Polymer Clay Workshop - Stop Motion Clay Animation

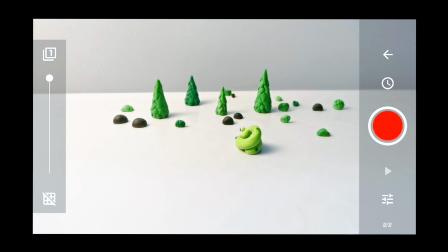253s
It is very important that your camera is firmly supported so it doesn't shake when you take each picture. If it's not, the end result will appear jumpy and lack continuity.
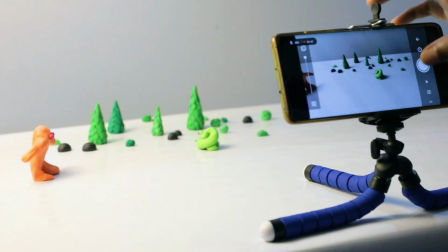265s
Keep in mind that the more frames you capture, the smoother the results will appear in the final video.
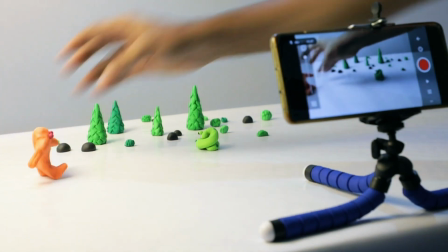276s
Move your character bit by bit, and if you want it to move very slowly, take more pictures in each position.
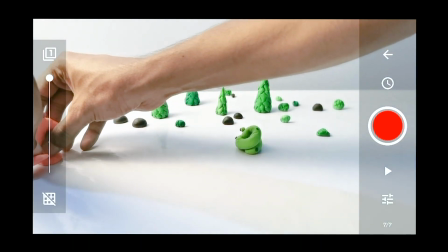283s
The process requires a lot of patience.
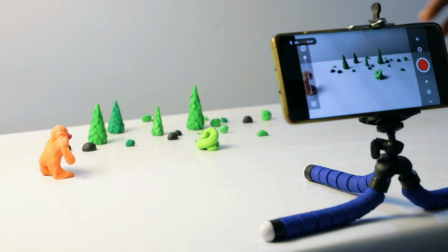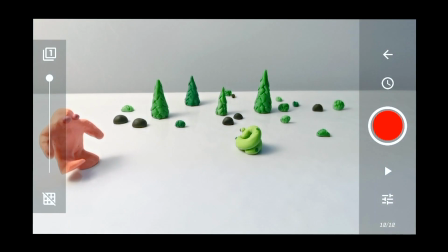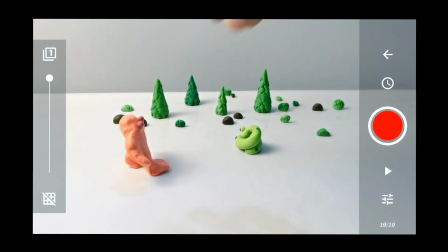300s
Your character might fall, you might disturb your camera position, you might disturb your set.
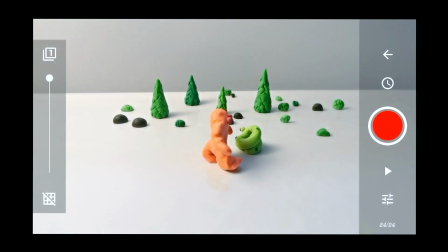306s
Anything can happen. So don't give up, just keep at it.
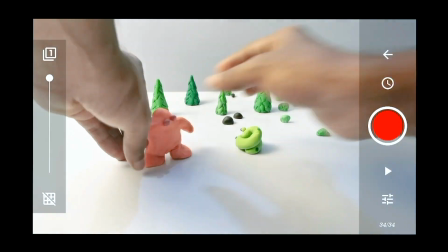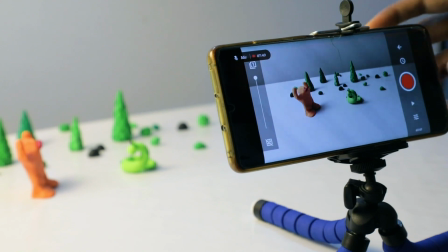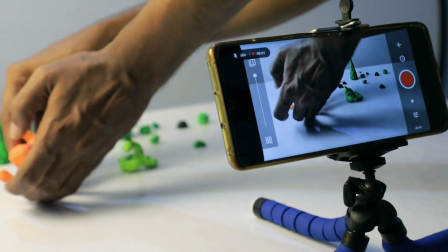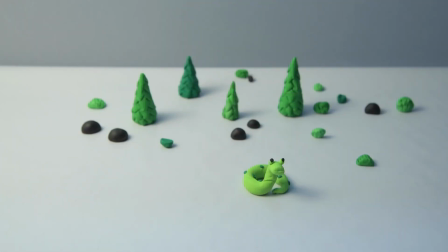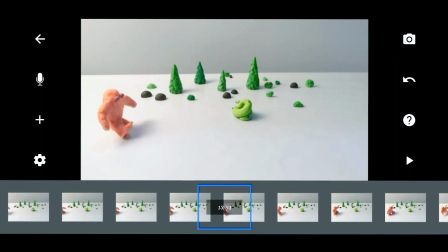356s
In the Stop Motion Studio app, you can actually go through the frames that were captured and at the same time check the continuity.
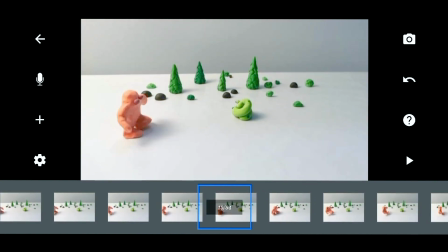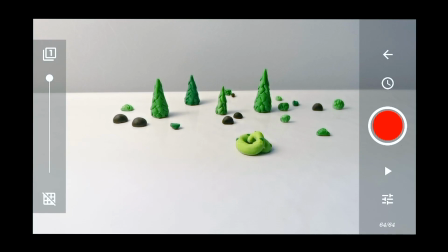371s
Claymation technique is proof that even without high-end technology or visual effects, you can still create your own surrealistic world.
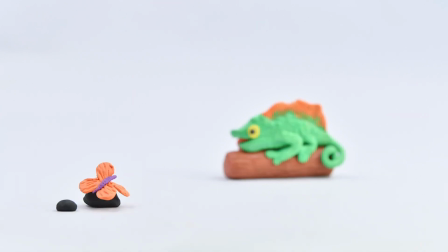382s
That actually winds up our Polymer Clay Workshop. Thanks for being with us through all the 5 sessions.
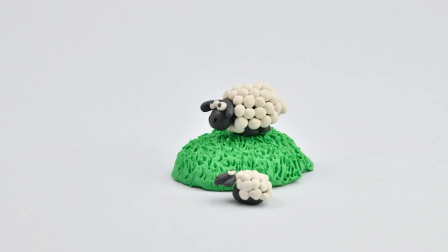388s
We hope you would try all these things at home and come up with your own claymation film.
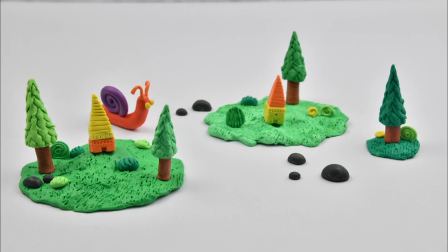393s
Do tag us when you post them. Stay home, stay safe, make art.